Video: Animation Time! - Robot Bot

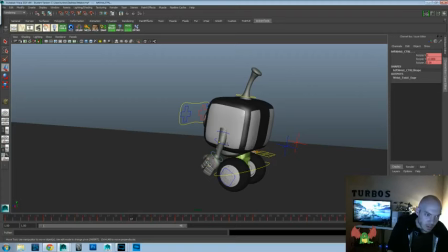3893s
You know what, I'm gonna re-grab these because I think I did the same thing. I think I just moved them so they're on the same frame. That's still good. Okay, so we're gonna grab everything we have here. We're gonna move it forward frame.
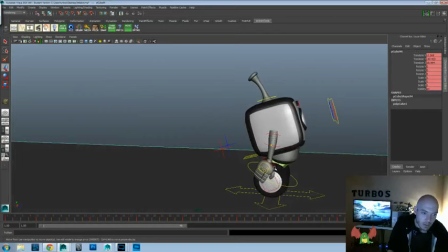3910s
And then we're gonna grab everything on this one and move it back a frame.
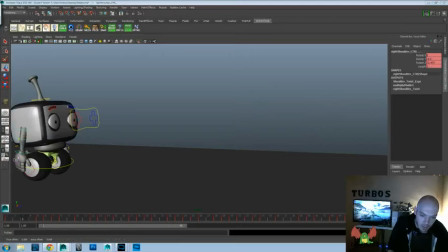3915s
That way there's like a two-frame buffer between the two, and that should mix up the movement enough so that they don't feel like they're going at the same time.
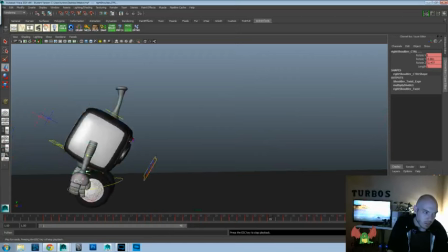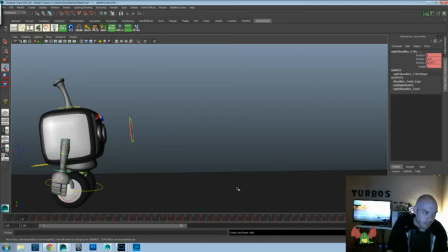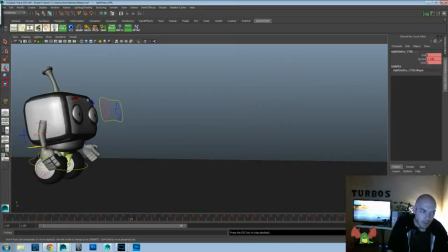3933s
That might not be the right move for here. Maybe we'll just have to tweak the posing a little more.
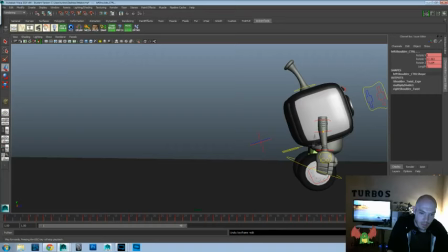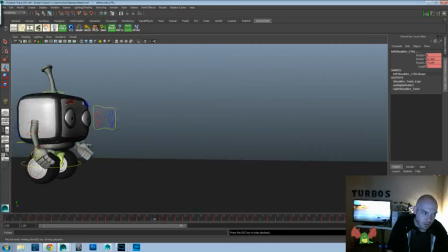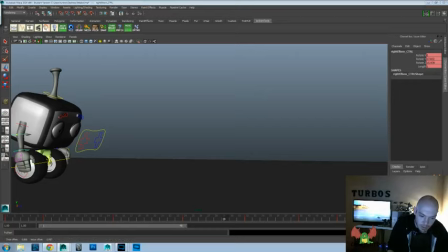3949s
We will accentuate the
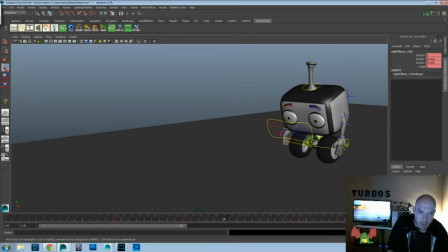3953s
elbow on one and the wrist on another. You just want to do something so that they're not so samey with the movements, even though the feeling we want it to be the same.
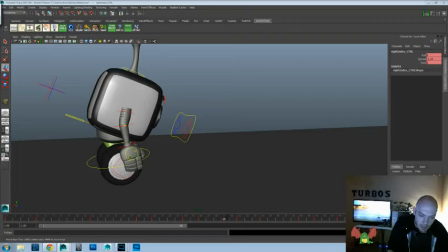3969s
Now let's take the spread on the index and we'll amp that up on this side.
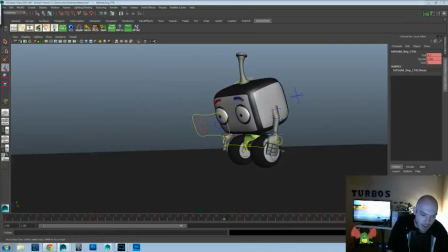3976s
We'll take the spread on the other side, we'll amp that up just to add some more variety between the two movements.
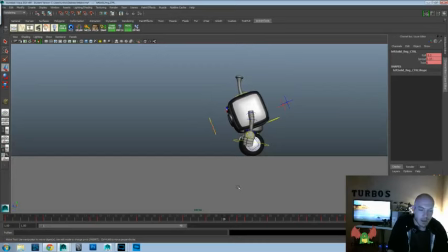3987s
Let's go see if that was kind of enough here.
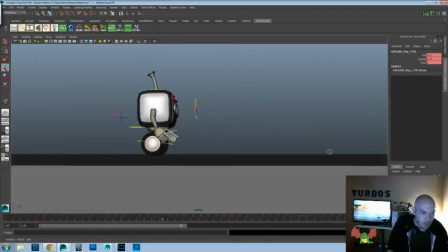Here.
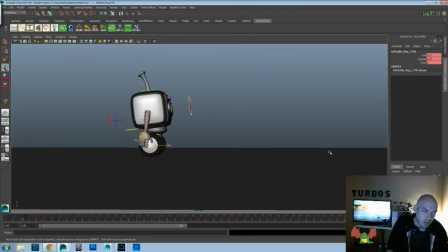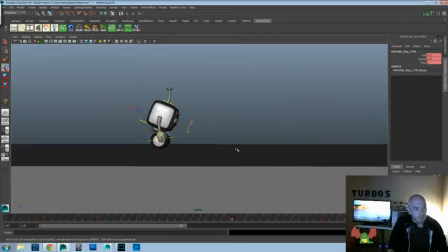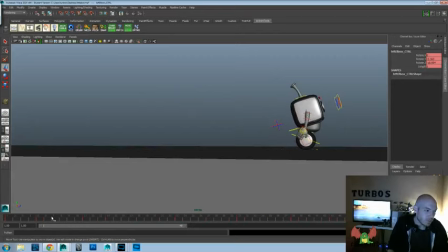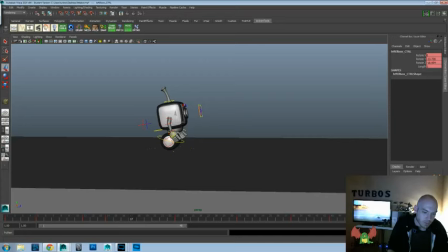4012s
this front movement feels like it's too far.
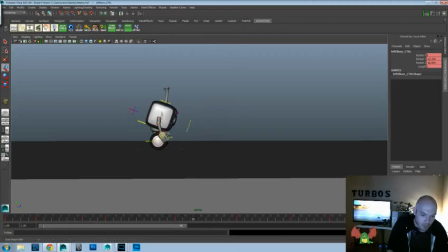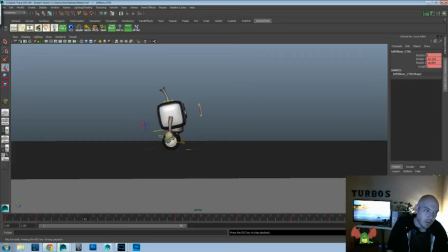Let's go ahead and save off what we have again and see if we can do a little animation in this little antenna here.
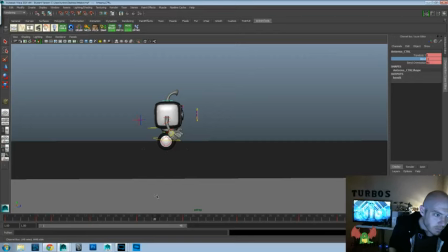4051s
So, have it bend back there. And bend forward there. And bend back there. And bend way back there.
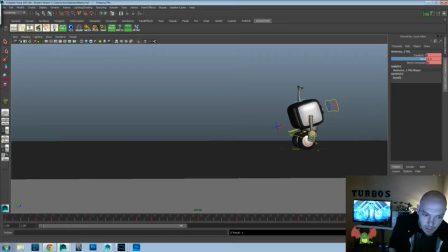Let's go ahead and delete all the middle stuff. Okay, and then we're gonna have to probably favor some.
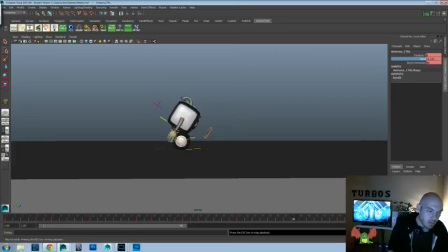Okay, so key that, move that forward, 1, 2, move that 1, 2.
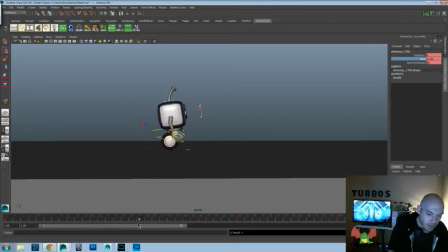So I'll take